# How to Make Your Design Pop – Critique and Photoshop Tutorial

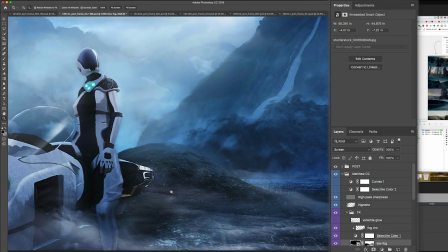8:17 So it's just taking all the edges and I'm using this as an overlay to pump up all of the edges.
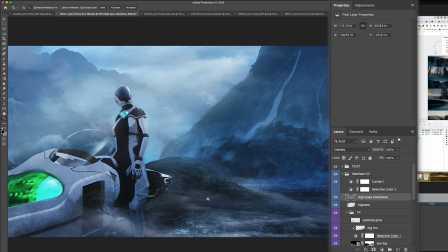8:24 Then lastly I did some curves just to do a final balance because I wanted things not to go to pure white and to pure black.
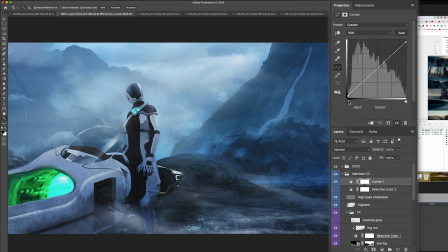8:31 I like that things are a little bit on the softer side so you can see I lifted the blacks here in the curves and lowered the lights here and then I used a selective color to just tint the blacks. So I isolated the blacks and you see I've adjusted the magenta and the yellow and the black
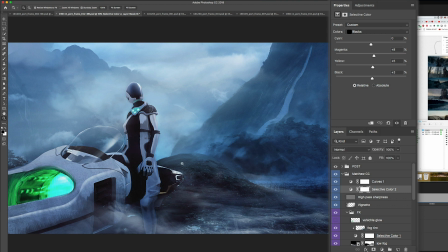8:47 here just to give it a little bit more of a cool style so if we look at the overall finish of this
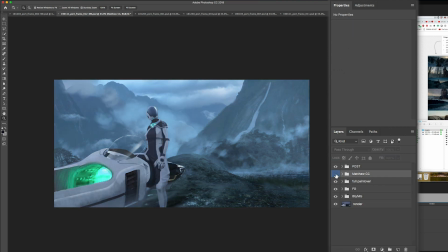8:54 this was all of my work that I've done to it on top of what Morris had some Morris had a great fantastic base what I did
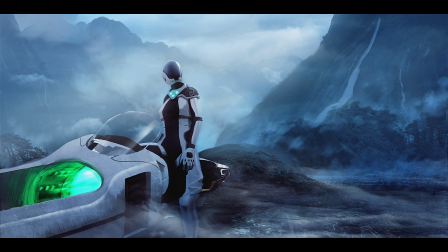9:01 is I just jumped in there played a little bit with some of the color tones and the contrast to make this frame pop let me know in
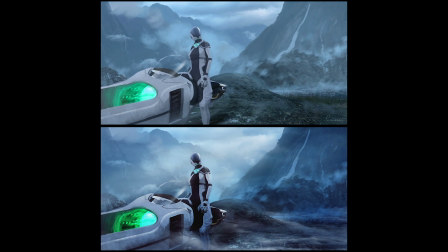9:09 the comments if you like this one better or if you liked Morris is better before I messed with it.
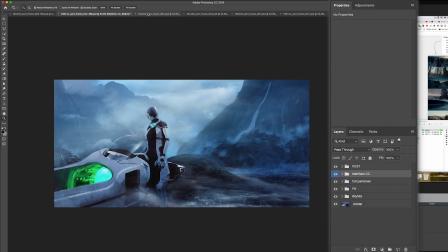9:15 Next, let's go to his hero frame. I really like this thing, right?
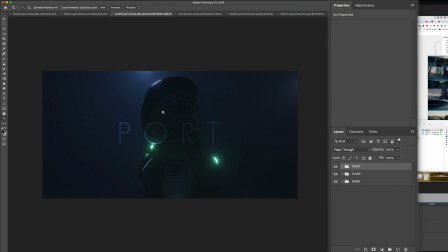9:20 This is the hero frame that is being used to showcase as the key image for this IP, this project. And I did some fun stuff with this. So this one, I do have a speed design.
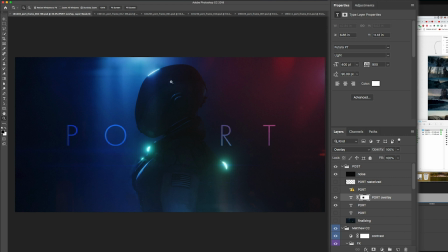9:34 Let me show you what I ended up with. So this one I added dual colors. You know, I see this a lot in sci-fi movies where they have a blue light and a red light and I just wanted to play with the tones just to get a little bit more diversity of color in the frame.
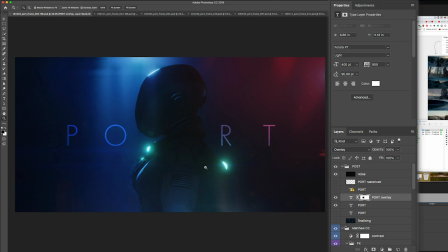9:50 Then I added all these light leaks and a little bit of lens flares in there and then I was playing with the kerning and positioning of the letters P-O-R-T for port. So let's get into the speed design so you can see from beginning to end what that looked like.
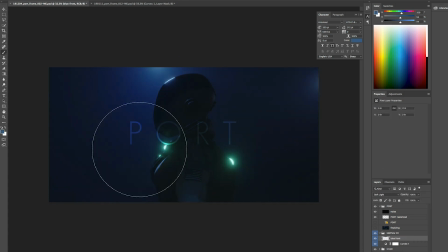10:07 All right so first I started by raising the values up and punching the contrast. Then I started exploring making this frame a duotone where we have a blue color on the left side and then I was exploring some magenta or some orange or some purple on the right side just to make it a little bit more interesting.
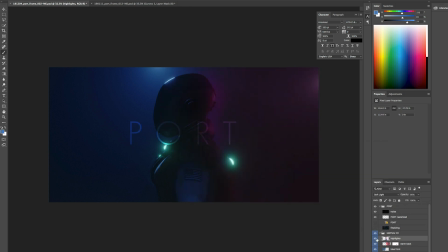10:25 You can see I was swinging the hues a bit trying to see what works best. A lot of it looked muddy.
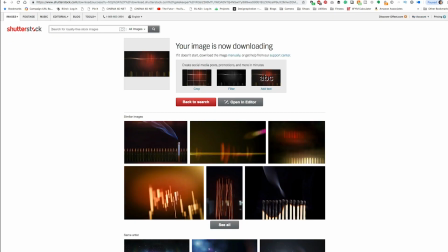10:30 So I started exploring and went onto a stock site and started bringing in some lens elements, some colorful light leaks.
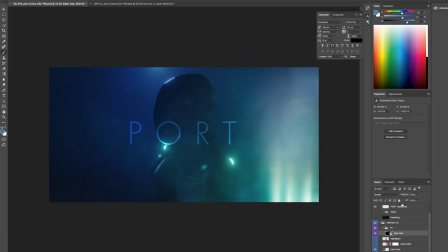10:37 And I started bringing them on top of the frame.
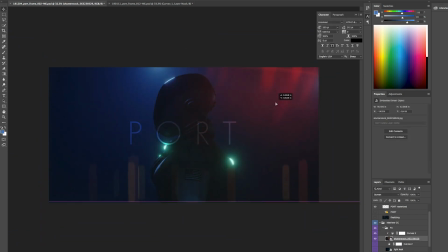10:39 And I started playing to see if I could bring in these light elements to see if it might break up the frame in an interesting way and give us some interesting lens artifacts. So I have this red one that I put in the top right and I got these anamorphic lenses that I had bleed in on the left and the right side of the frame.
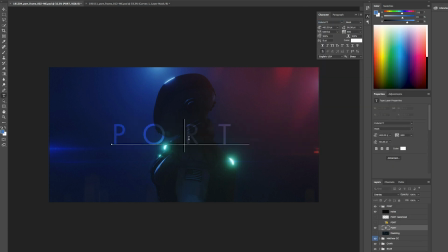10:56 Then I started playing with the typography a little bit. I kind of bounced around just trying to rebalance different parts of the frame. So I kerned out port, I spread it out, made it bigger, and then I started playing with the values again. And then I started playing with the overall contrast and I looked at it, it was starting to feel a little bit muddy.
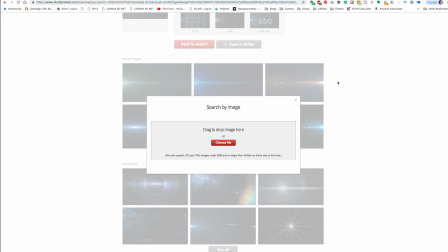11:15 So I had to go back in and, you know, I started exploring with other elements.
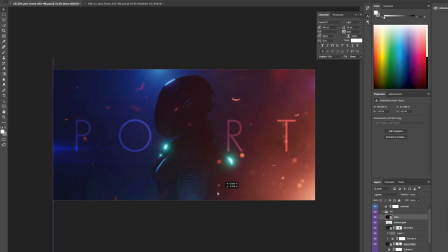11:20 I wanted small particulates in the frame just to make it feel a little bit more realistic, a little bit more interesting. So I was playing with these small fire particulates that I found on the internet and I started dropping them in on the right side of the frame just to see if they could creep in.
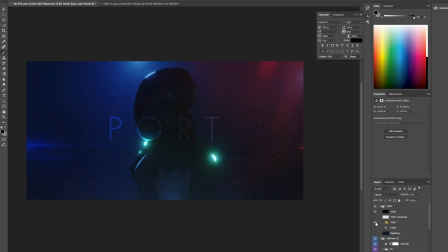11:35 Then I revisited the typography again. My wife said the type was too big so I made it smaller, kerned it out.
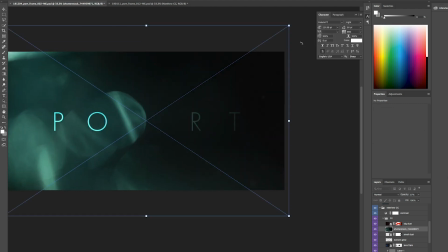11:41 Then I added more lens elements as you can see here. I'm just subtly painting them in and I ended up using maybe about five,
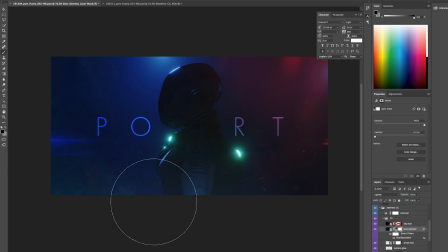11:49 six, or seven different layers of these lens elements and I was just using them all a little subtly and layering them on top of each other just to make it feel a little bit more dynamic.
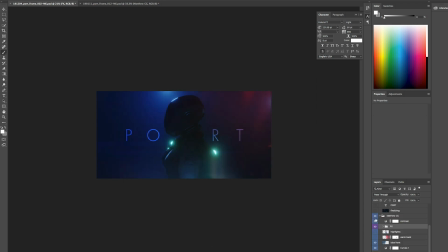11:59 As you can see as I'm starting to get to the end, the frame started to look a lot more interesting because I had a better dynamic range of color.
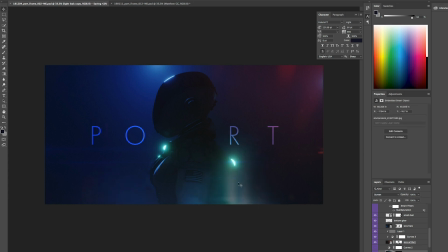12:08 Things started getting darker as they reached the edges and I have all these interesting light leaks and lens flares coming in.
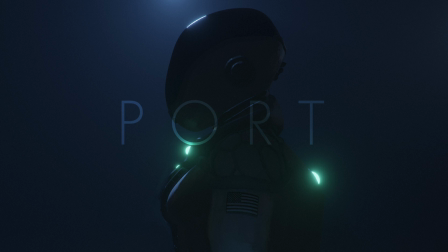12:16 So let me know what you think if you liked Morris's frame better before or after I started messing with it.
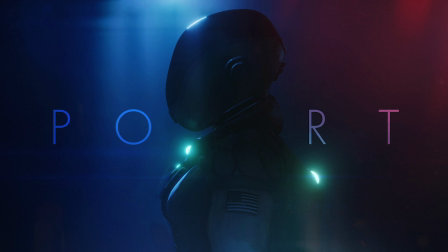12:22 Alright so I wanted to answer this question that Morris had.